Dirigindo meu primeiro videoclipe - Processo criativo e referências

Pouco antes do dia da gravação, a gente decidiu que a gente ia apagar um pouquinho mais pro Uber Pra ele ficar com a gente, inclusive de noite E a gente usava a luz do farol do carro dele como uma backlight Só que o problema é,
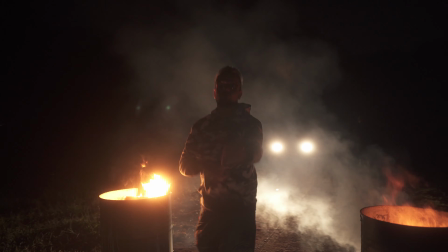477s
se a gente fosse realmente gravar em 360 Em algum momento a gente ia passar na frente da luz Então a gente acabou decidindo fazer só um movimento de meia lua ao redor do Gustavo Que, diga-se de passagem, também não ficou perfeito Mas como a edição tava bem acelerada, acabou que nem dá pra notar tanto isso A terceira ideia foram as luzes alternando no fundo preto E pra explicar essa ideia
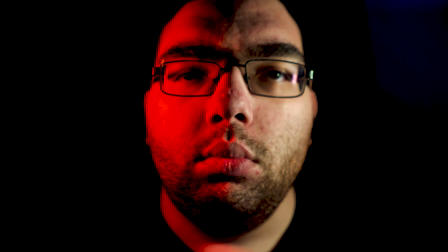497s
não teve muito jeito Eu tive que filmar a cena comigo e mandar pro Gustavo pra ver o que ele achava Inicialmente, todo o início do clipe ia ser exclusivamente com essas cenas Ia ficar até meio monótono Antes da gente
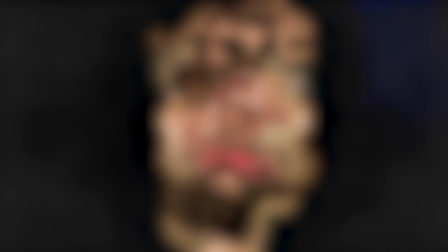510s
decidir que a gente queria a cena da cafeteria Tanto é que eu tinha até imaginado alguns efeitos pra aparecer lentamente o rosto dele Só que no final das contas a gente acabou tendo uma ideia melhor O quinto cenário que a gente idealizou foi o Uber Desde o início a gente não queria um carro muito grande Porque a própria crítica do clipe era isso A gente não queria nada muito ostentante, por assim dizer Mas ao mesmo tempo a gente tava com medo de pegar um carro muito pequeno E que não desse pra filmar E a gente pegou um carro pequeno,
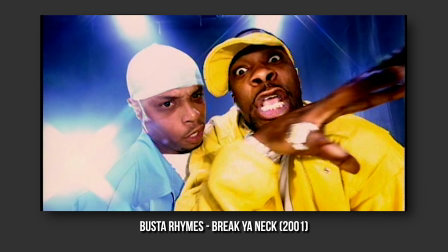538s
era um Palio Mas a gente conseguiu filmar A nossa maior referência pra essas cenas foram os clipes antigos do Busta Rhymes Que ele
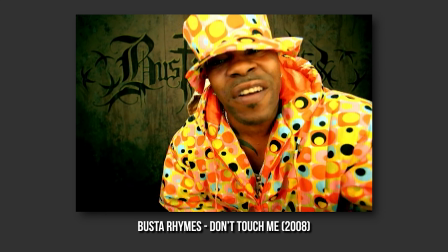544s
cantava muito perto da câmera E essas cenas eram filmadas com leites ultra-angulares, né? Às vezes eram filmadas até com olho de peixe, só que a gente não tinha um olho de peixe, então não rolou de fazer isso. Mas eu acho que a gente chegou num efeito parecido. A segunda referência pra cena do carro foi o clipe de Crying a River, do Justin Timberlake.
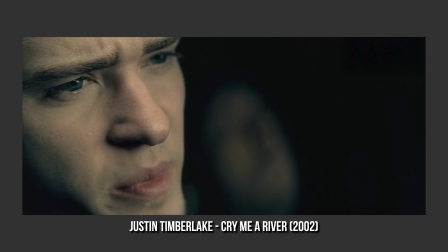561s
Na cena em que ele abaixa o vidro e começa a cantar a música logo no início.
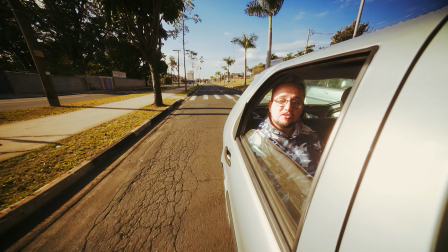565s
Mas quando a gente chegou lá, a gente percebeu que gravar um plano mais aberto, mostrando a rua passando, pra esse contexto que a gente tinha imaginado ficaria melhor. E sim, a gente pendurou o gimbal pra fora do carro pra gravar esse tape Também tivemos alguns takes com a velocidade dobrada Que a gente literalmente acelerou a música pra precisamente 166,6% no Premiere Pro Gustavo cantar acelerado e a gente reduzir a velocidade pra 60% E aparecer ele cantando sincronizado
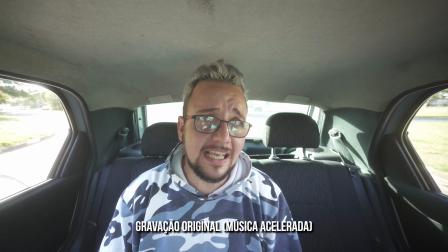593s com a música, porém em slow motion Não ligam para a Liri que as ideias são toscas É muito wise, muito escuro, é muito lean E eu não vejo nada disso de futuro pra mim
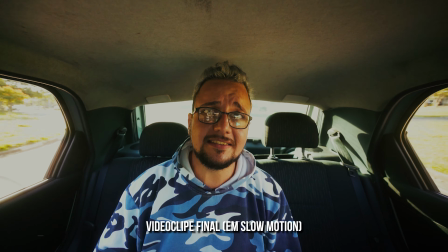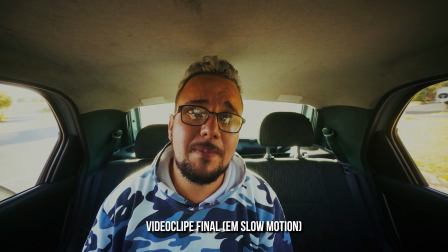607s E eu não vejo nada disso de futuro pra mim.
E a referência pra isso eu acho que nem precisa falar, né?
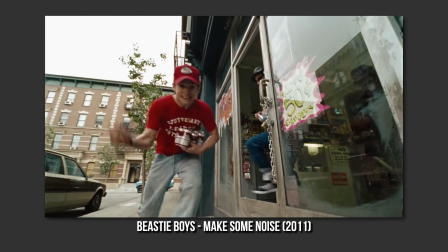612s
Tipo, vários clipes fazem isso. Mas a gente fez imaginando algo parecido com o clipe Make Some Noise, do Beast Your Boys.
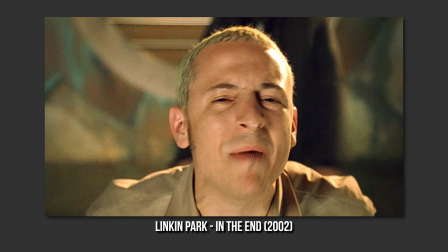618s
E o In The End, do Linkin Park. E o motorista do Uber, o Kleber, era o amigo do Gustavo.
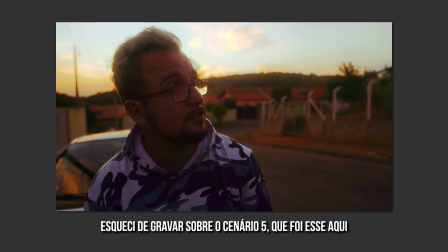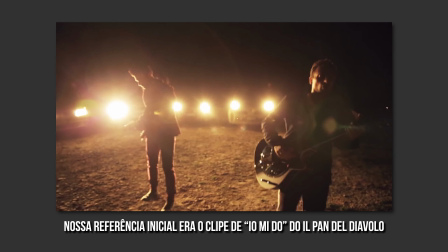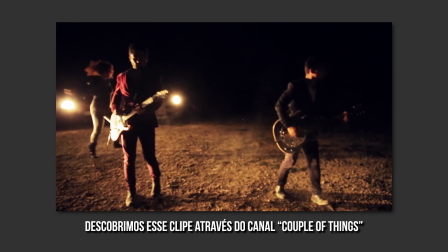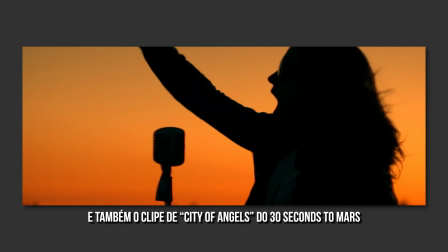Já acendei aqui. O monitor apagou, gente. A sexta alocação foi a ideia do Gustavo.
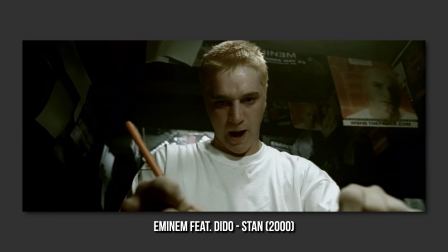650s
Ele queria algo parecido com o clipe do Stan, do Eminem. Até porque ele mencionava esse momento na letra.